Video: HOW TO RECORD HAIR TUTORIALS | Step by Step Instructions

What's going on, guys? Seancutshair back with another video. Today I'm going to show you guys how to record a YouTube hair tutorial.
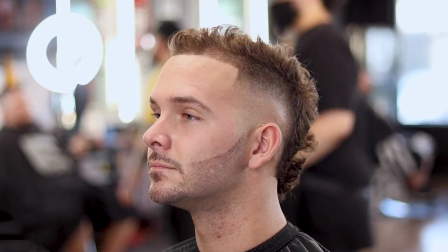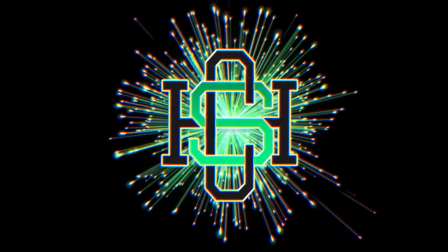Alright guys, so like I said, I'm going to show you guys how to record a tutorial, at least how I do it. But before we get into the video, I want to tell you guys a couple key things about doing tutorials. First off, if you guys want to know the equipment that I use, I have a whole video on that. So click the card up above and you guys can check out all of my equipment, my camera, my phone, all of my tripods, all of that stuff, if you guys are interested. Couple things to touch on before we get into it. Guys, it's very important. Before you start your tutorial, there's a couple things to check. Obviously, you want to make sure you have a full battery in your camera. Some of the haircuts I do, depending on what it is, might take me closer to an hour to record. And sometimes you have about a half a battery left, you're not going to get through the tutorial. So for one, I bought two batteries. That way, even if I do run out of battery, I have a backup. I usually try to throw in the fully charged battery before I start recording. If you guys watch my equipment video, I do have a power adapter I can plug into my camera as well. But I kind of stopped using that. I've been using a battery again since I have it mounted on my mirror. Secondly, guys, you want to make sure that your memory card has plenty of space. At the top of my screen, at least on my camera, it will tell me how many minutes I have left to record. So when I start to run out of space, say there's 17 minutes left of footage that I can record, it will say that at the top, and that'll let me know that my memory card is too full. So basically, guys, when I record, I bring it home, I throw it on my computer. That way my memory card is always empty. I could probably fit about 3 tutorials on a memory card, but just in case I want to knock a couple out in the same day, I make sure I empty it after every time. So if you guys have plenty of room on your memory card, get your battery situation squared away, then we can jump into how to actually record the tutorial.
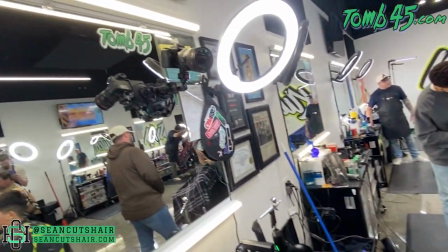111s
All right, guys, so we have Jackson in the chair. We have the camera mounted on the mirror. I'm gonna go ahead and turn it on.
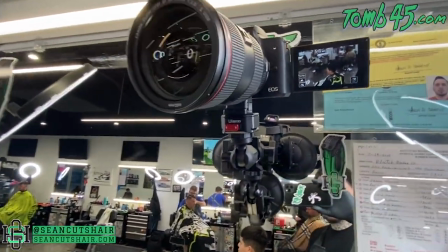116s
One thing we wanna start with, guys, I do the 360 spin where we show the whole head. So I wanna make sure he is facing the camera.
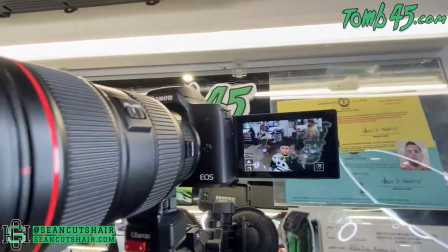122s
That is gonna make sure that when he's facing forward, he is in the middle of the camera. Go ahead and make sure I have it zoomed in enough.
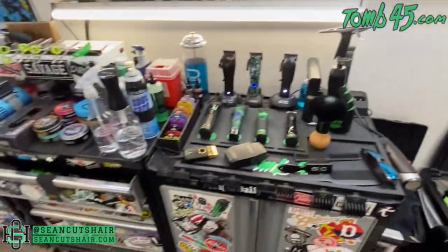128s
Not too much, I don't wanna spin it and take him off the corner or off the edge of the camera.
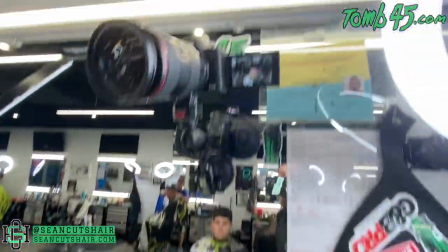132s
And I'm gonna go ahead and pump the chair up a little bit so that he is centered, so that when I spin it, the back of his neck is not off the bottom of the camera.
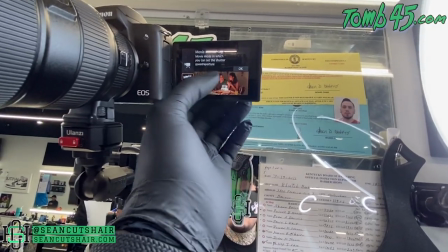139s
Now I realized I wasn't in my video settings, so I'm gonna go to video, choose manual. That's gonna allow me to change the ISO and some of those settings.
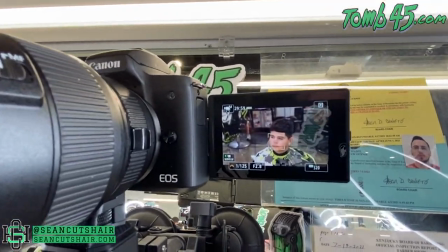146s
And guys, I'm not gonna get into that. I don't know a whole lot, but basically it's gonna change some of the brightness. Now it is on autofocus, guys.
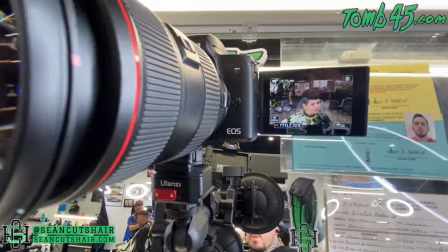152s
You can see the box on his head. That's gonna keep it focused on his head as we spin the chair and get our initial 360.
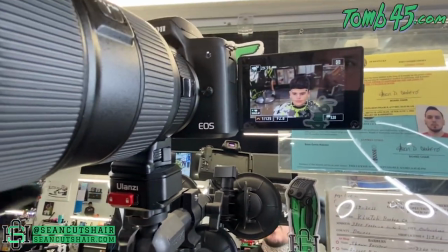158s
We'll talk about manual focus versus autofocus here in a second.
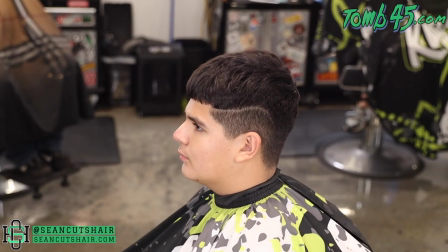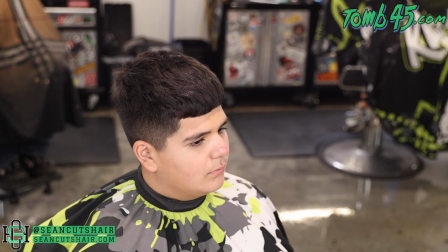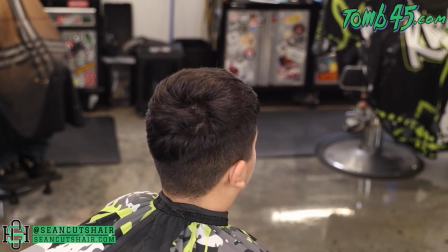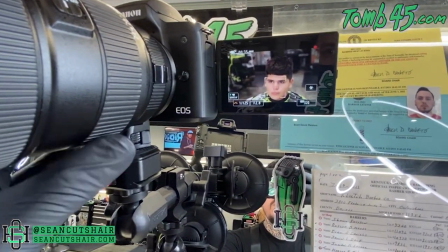178s
Now that we have the spin done, we want to go ahead and get ready to do the shear work. So I'm going to go ahead and zoom in a little bit.
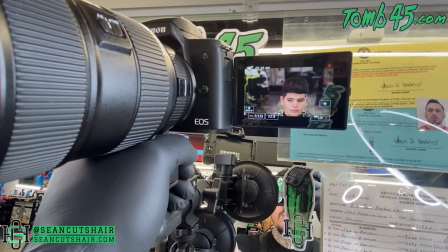184s
I want the bottom of his chin at the bottom of the screen. I want to be able to see the top of his head so you can see the shear work.
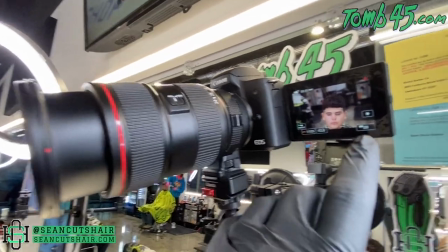189s
So we're going to get the camera situated. I apologize, guys. I'm obviously using one hand. Now I'm going to click my screen to focus on his hair.
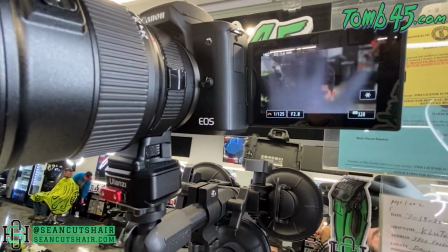196s
And there's a switch on the side of the lens that's going to lock the focus in. And you can see when I put my hand in front of it, it stays focused on the spot that we set.
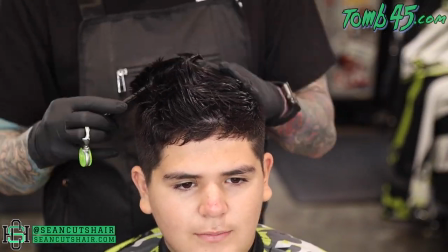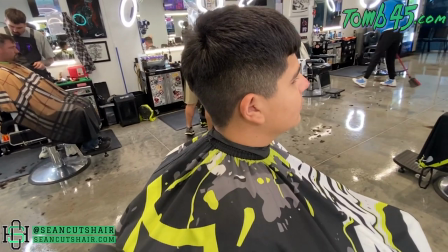209s
All right, so we're done with the top. I'm gonna go ahead and spin him in a comfortable position for myself so I can cut it where I'm not blocking the screen.
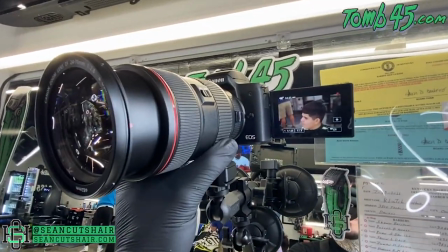216s
Go ahead and pump him up high enough so I can comfortably cut that side. We're gonna go ahead and click off the manual focus so it's on autofocus again.
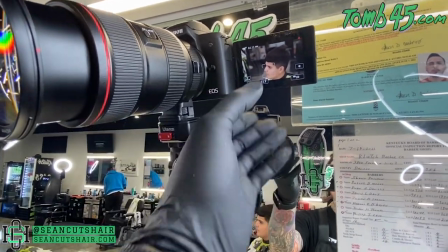224s
You guys see it's trying to grab his face. And again, we will touch the side of his head. That's gonna be the focus point.
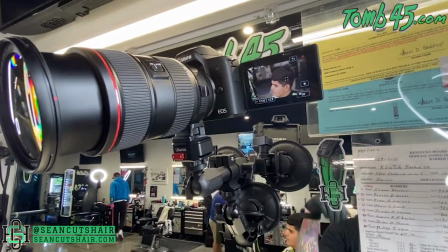230s
We'll go ahead and lock it back. And that's very important, guys.
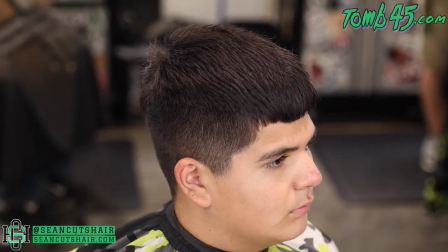232s
Some of the pet peeves I have, and I think people that do tutorials well, use the manual focus and don't allow that camera to come in and out of focus.
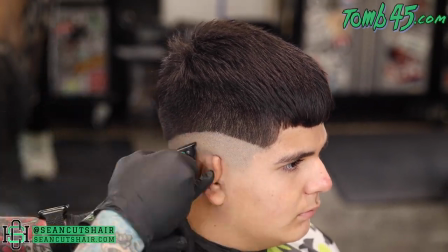239s
So you guys want to lock that. I'm going to show you guys real quick how to do it on the iPhone as well.